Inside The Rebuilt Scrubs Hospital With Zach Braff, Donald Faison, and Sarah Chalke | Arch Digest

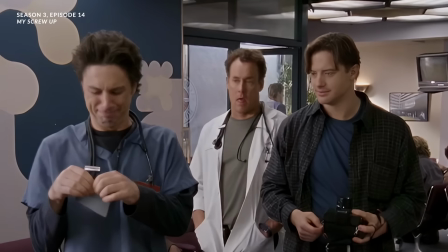(4:07)
But for the fans, we wanted all these little Easter egg things to be the same, you know?
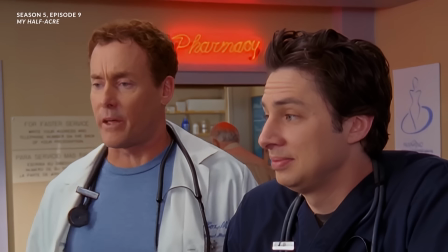(4:12)
Things like the neon pharmacy sign. Even if you come around 180 and see the flowers neon of the gift shop,
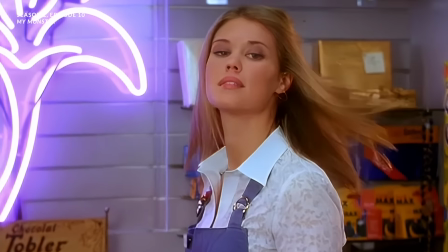(4:20)
there was a whole thing about the gift shop girl and JD having a relationship with her. All of this has just been meticulously recreated.
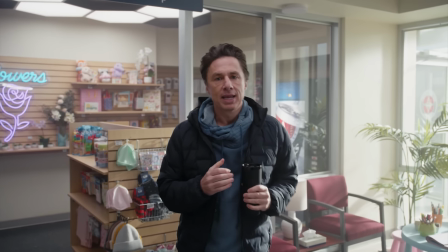(4:27)
It's really very surreal. We were so lucky back in the day because we could go anywhere in the hospital.
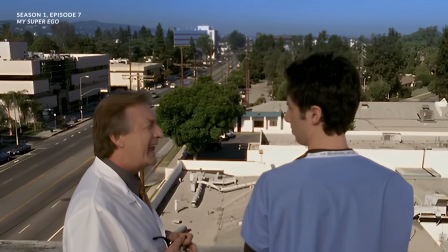(4:34)
And it was a real luxury because on a normal half-hour comedy, you've been constrained to a certain amount of sets.
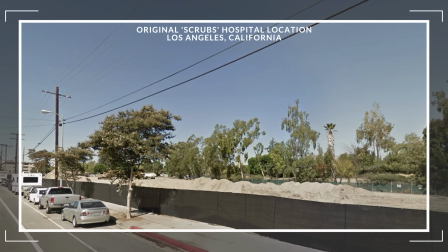(4:40)
Well, they tore that building down. So when we decided to bring the show back to Sacred Heart, we had a conundrum to solve.
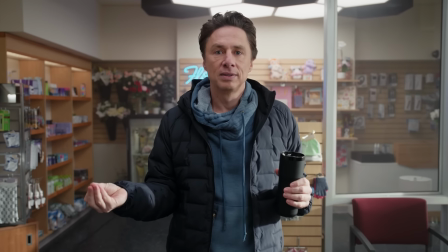(4:48)
How are we gonna do it?
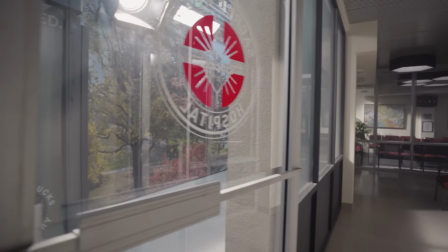(4:50)
One of the benefits of actually building a set, we can fix all the problems that you have on a practical location, which is wild walls, shootability, lighting.
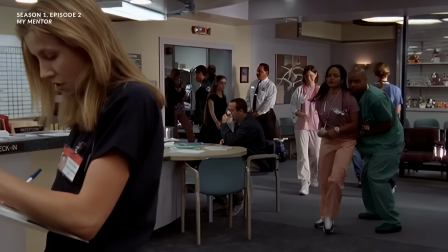(4:59)
like a good example that in the animations, in the original was carpet and terracotta tiles,
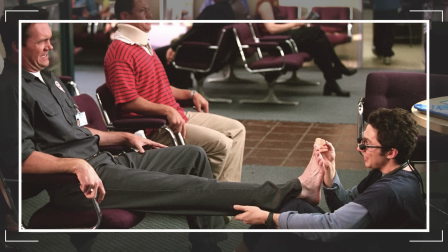(5:06)
which for any dolly shot was a mayhem for them. And what we did was kind of level everything.
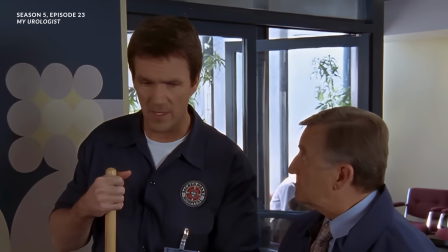(5:12) Shouldn't be mopping in here anyway. This is a rug.
With the gift shop, there was another set that it was never shot properly in the original one because it was too small.
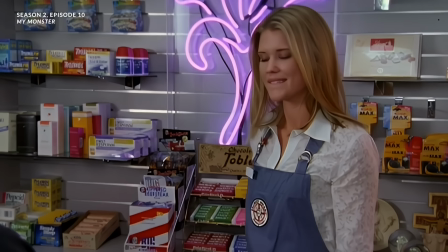(5:24)
There was no angles, there's no walls that could be turned out to do like a wild camera port.
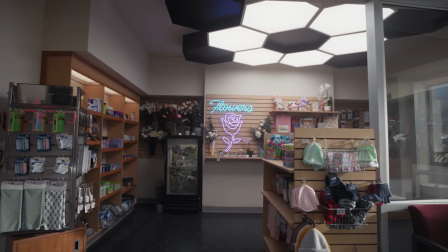(5:29)
We planned the gift shop to be like a friendly environment that we can shoot and have scenes and beats,
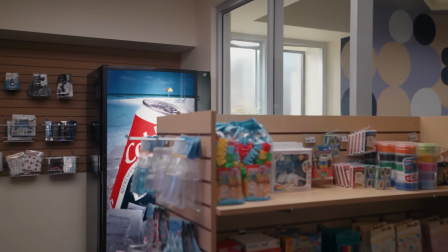(5:35)
and wild walls and flooring and lighting was a benefit that we took to the maximum here.
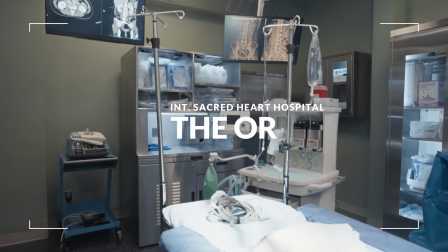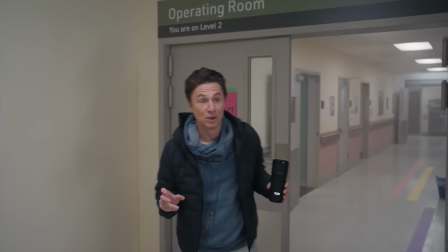(5:48)
Okay, here we're going into Turk's world. This is the surgical hallway.
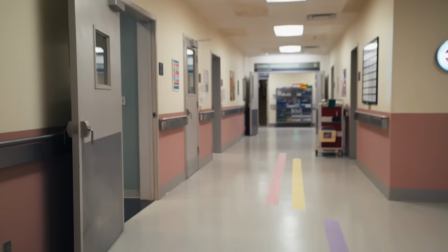(5:54)
Fans will remember so many scenes that took place in here.
Just take the last word he says and add a 5 to it.
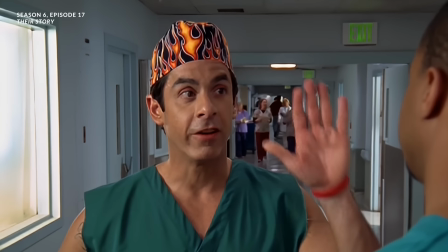(5:59) I don't know, it just all seems a little unfair. Unfair 5. Thanks, man.
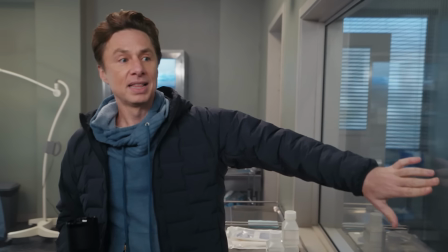(6:04) You always know the right things to say. I work hard on those.
This is a funny, interesting thing for those of you film geeks.
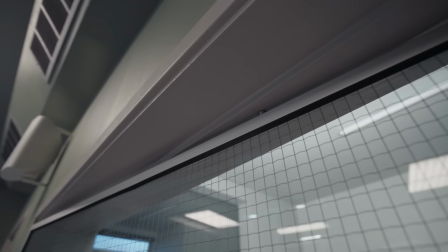(6:09)
These windows all gimbal because when you're shooting glass, there's so many reflections.
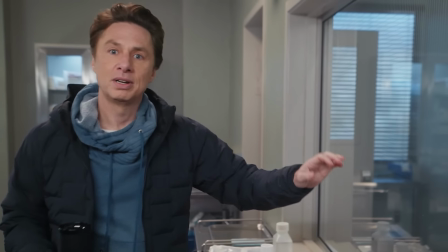(6:14)
There you go. There's your film trick of the day.
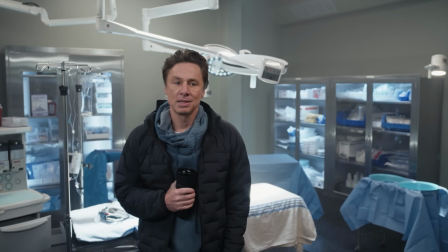(6:17)
Back when we were making Scrubs, the American Medical Association said, believe it or not, even though Scrubs was a comedy,
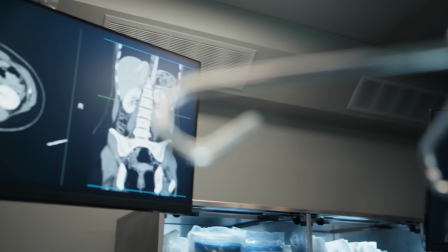(6:23)
it was the most accurate in terms of the experience for doctors and nurses in a hospital.
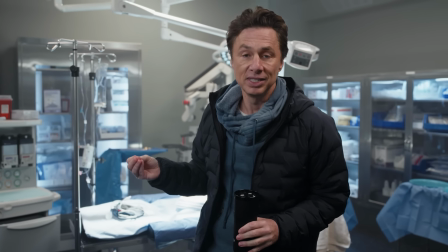(6:29)
The Pit has taken that mantle these days. Obviously, they really cherish being super accurate.
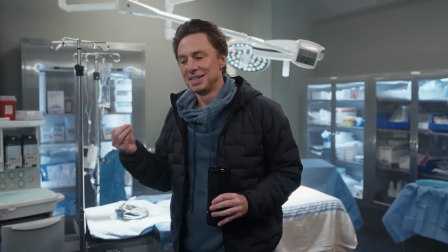(6:35)
And we really wanted to at least be tied with the Pit with our accuracy.
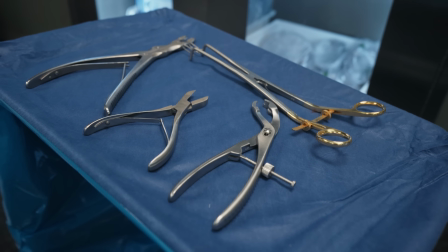(6:41)
You know, there's multiple medical professionals on set that are always telling us exactly how everything should be.
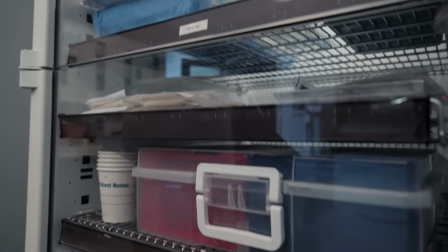(6:46)
Great pains we're taking to get everything perfect. Get a load of this motley crew. Nope, no, sorry. One of the things I really want to do here is that specific smell at the hospital. And I want to surprise Zach. And I told him that I had bought this scent that we actually can spray, and then it smells like a hospital. And then Zach was like, hell no, I don't want to smell a hospital here. I was like, oh, I should have surprised them then.
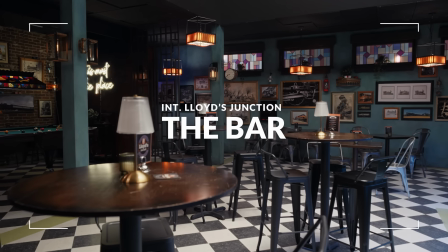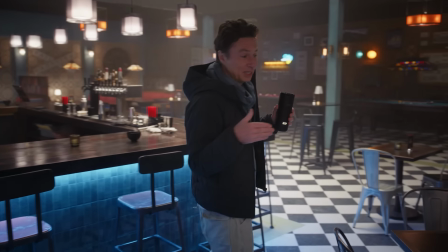(7:26)
When we made the original Scrubs, the bar was very small because it was, see, there's the bell, they're shooting something.
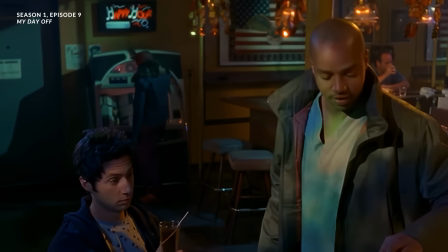(7:34)
The bar was wedged into what was the old urgent care at the hospital.
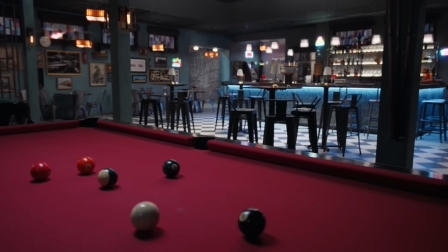(7:38)
So we wanted to make a new bar with a little more space in it. And Roger came up with this beautiful bar with a railroad theme.
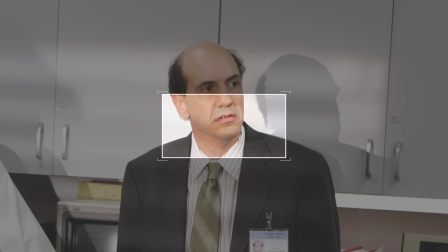(7:47)
We wanted to do a tribute to Sam Lloyd, who played Ted the lawyer who has passed away.
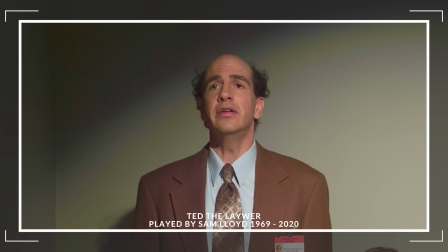(7:53)
And so Roger came up with the idea to name this Lloyd's Junction.
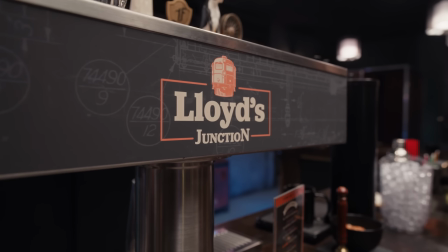(7:57)
So the whole bar is named after Sam Lloyd, so he'll always be here with us.
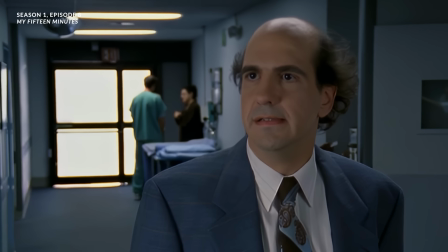(8:02) Who's the man? Is it me? Damn right it's you.
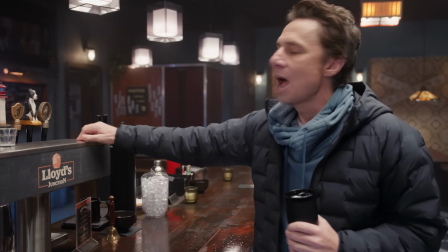(8:08)
Oh. I'm obsessed with my foster dog named Penny.
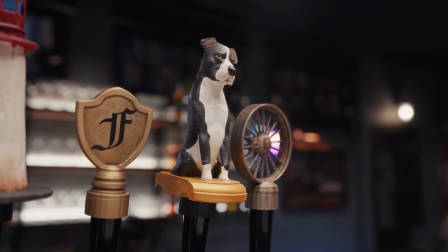(8:13)
He did a little extra something for me and made Penny one of the taps.